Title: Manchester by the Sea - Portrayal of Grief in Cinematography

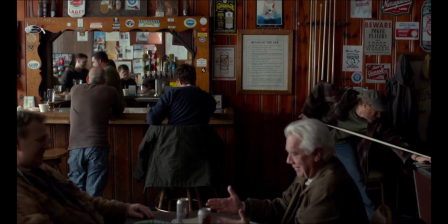(0:08)
Manchester by the Sea is one of the most powerful films of the past 10 years.
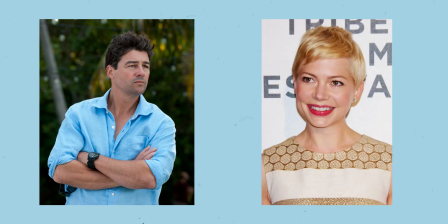(0:12)
Starring Casey Affleck, Lucas Hedges, Kyle Chandler and Michelle Williams, it shows the story of a grief-stricken family going through one of the lowest moments in their lives.
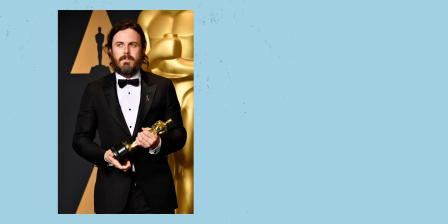(0:21)
Nominated for 6 Academy Awards, with Affleck winning Best Actor and Kenneth Lonergan winning Best Original Screenplay.
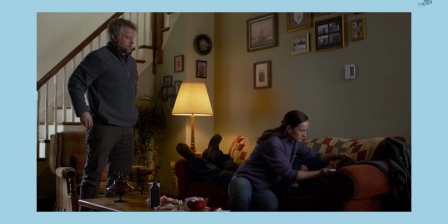(0:29)
Today, I'll talk about the cinematography behind Manchester by the Sea, talking about the pre-production process,
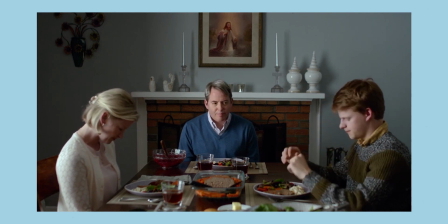(0:35)
how they portray grief in the cinematography, and what equipment Jodie Lee Lipes used to create the look for the film.
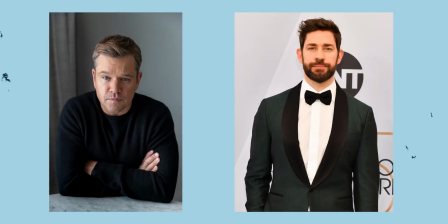(0:49)
Before Lonergan was attached to the project, Matt Damon and John Krasinski had brainstormed the idea of an emotionally crippled handyman, with Krasinski set to star and Damon to direct.
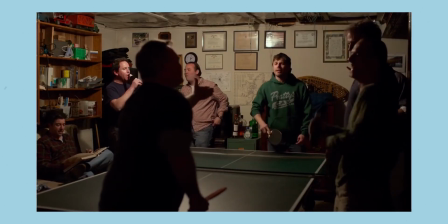(0:59)
Both became occupied with other projects, and as Damon had worked with Lonergan on his 2011 film Margaret,
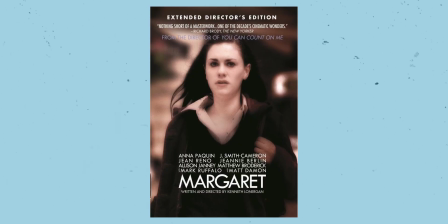(1:05)
he took the idea to him, and Lonergan worked on the script for 3 years.
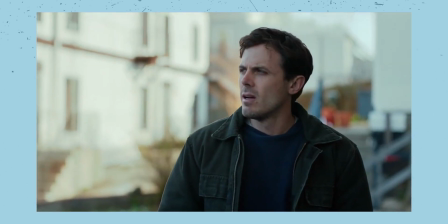(1:10)
It was in 2014 when Casey Affleck was cast in the role, as Damon said that he wouldn't give the role to anyone but him.
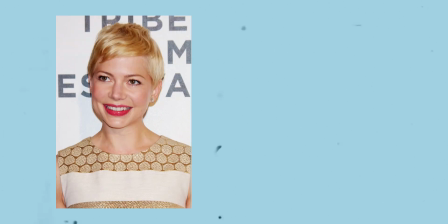(1:17)
They later attached Michelle Williams and Kyle Chandler in early 2015.
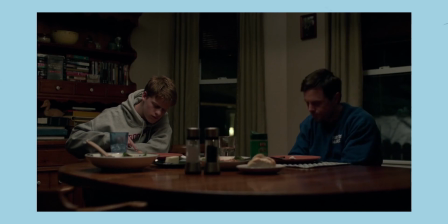(1:21)
When Lucas Hedges joined the film, Lonergan said that his audition was special, as he was unsure how Hedges would perform due to his different background to the characters.
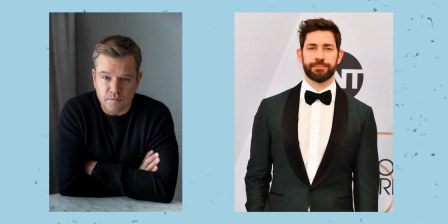(1:30)
When they got around to production, both Damon and Krasinski stayed on as producers, with Krasinski being an executive producer.
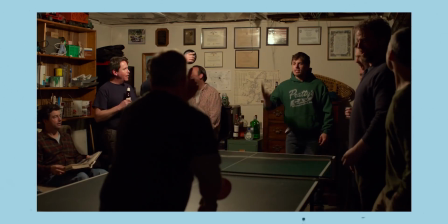(1:41)
Before we even know the story behind Lee, we already know that something has happened to him in the past, whether it's his monotone voice or just the woe that surrounds him.
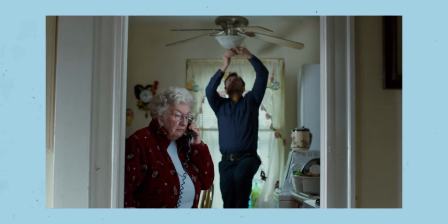(1:50)
When we see him in his workplace, he is often framed within a frame, separating us from him.
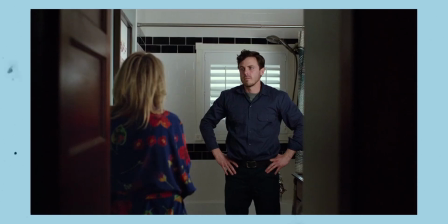(1:55)
We see him through the doorways, windows, but there is always something between us.
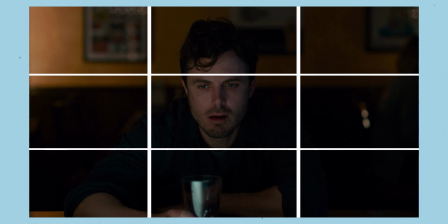(2:00)
When in the bar, the use of central framing creates a sense of loneliness, as he is the only one facing the camera.
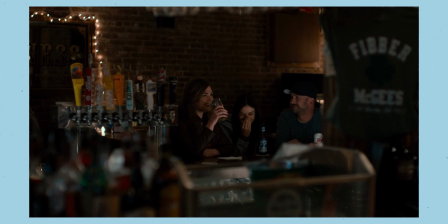(2:06)
But on the reverse, we also see shots from his point of view, being through the bar.
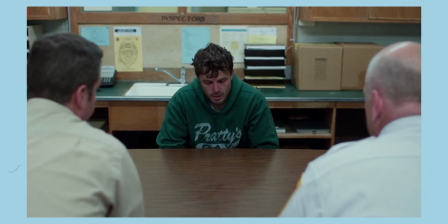(2:11)
Lonergan's use of long takes throughout the film allows us to exist in the character's world, creating a sense of awareness for the audience.
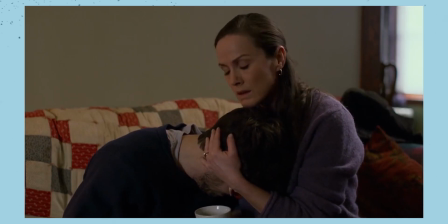(2:18)
The long takes are usually just when a character is sitting or doing something that you or I would do every day, but in film, it allows us to create a bond with the character.
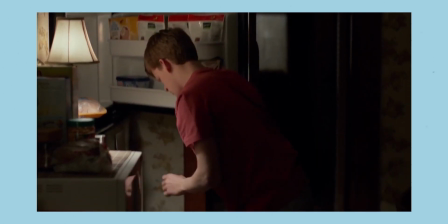(2:27)
The scene showing Lucas Hedges' character, Patrick, trying to close the freezer makes us feel so much more sympathy for him than before,
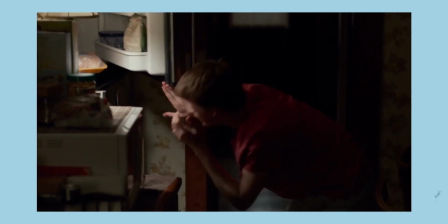(2:34)
as this is the first time in the film in which he is really showing his grief for the loss of his father.
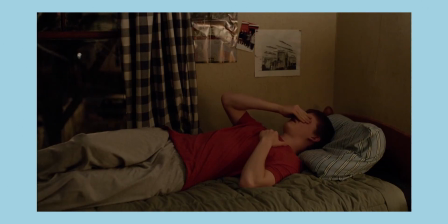(2:39)
The panic of trying to close the door that won't close, the ambient diegetic sound,
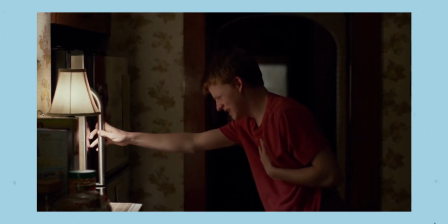(2:44)
and the static frame all add to the uneasy feeling that this scene creates.
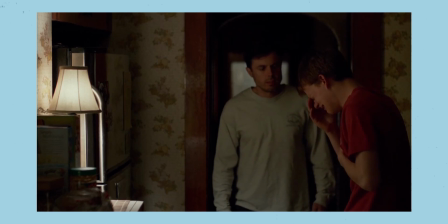(2:52)
This is also the first time in the film that Lee shows real concern for Patrick, asking how he is, what's happening, and even if he wants to go to the hospital.
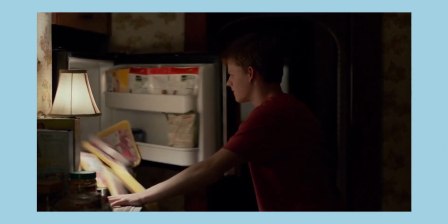(3:00)
The frame showing Patrick trying to close the freezer is simple yet compelling, with them only tilting down to show him pick up the food.
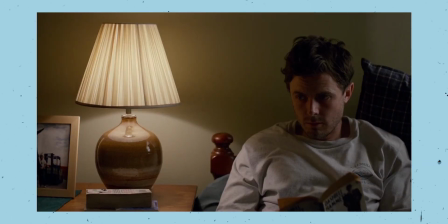(3:08)
The shot of Lee is similar, in the way that we have a simple composition, yet it is engaging to look at.
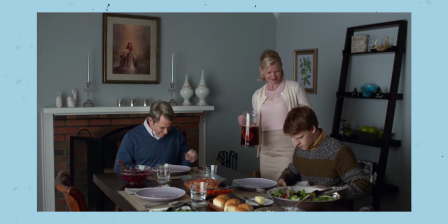(3:15)
The majority of the film is shot wide, only using close-ups for more everyday tasks,
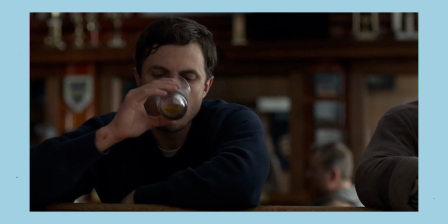(3:20)
such as talking to a lawyer or just drinking at the bar, giving more meaning to the wider and more natural shots.
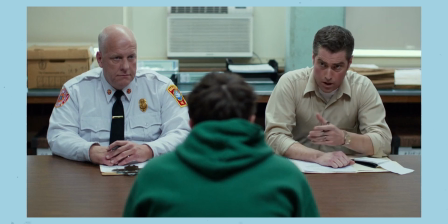(3:26)
This scene shows Affleck's character Lee in the police station being interviewed about the fire and his children's deaths.
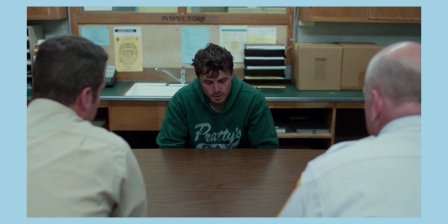(3:32)
We have Lee at the lowest point in his life, describing to the officers what happened that night.
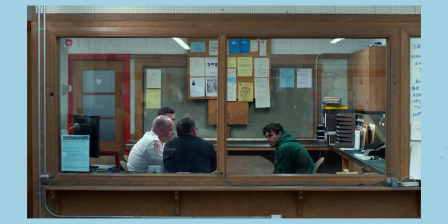(3:37)
The wide shot shows 2 windows with a bar in between, separating Lee from the officers in a physical sense.
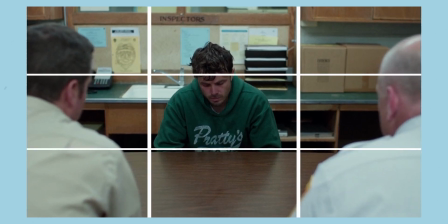(3:43)
Once we switch to inside the office, Lee is in the centre of the frame, which often represents tension in the scene.
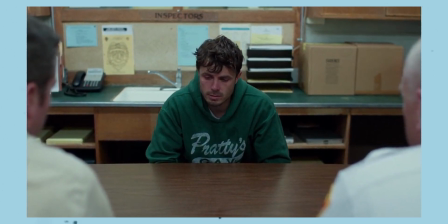(3:49)
They also use a slow dolly in to show the importance of this moment in the story, telling the audience to focus on what the character is saying.
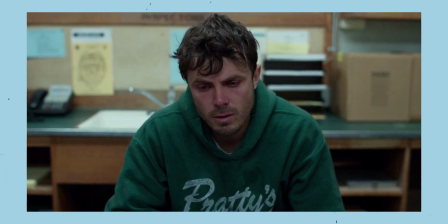(3:57) The fireman said they pulled Randy out. She's passed out downstairs. And then the furnace blew, and they couldn't go back in again.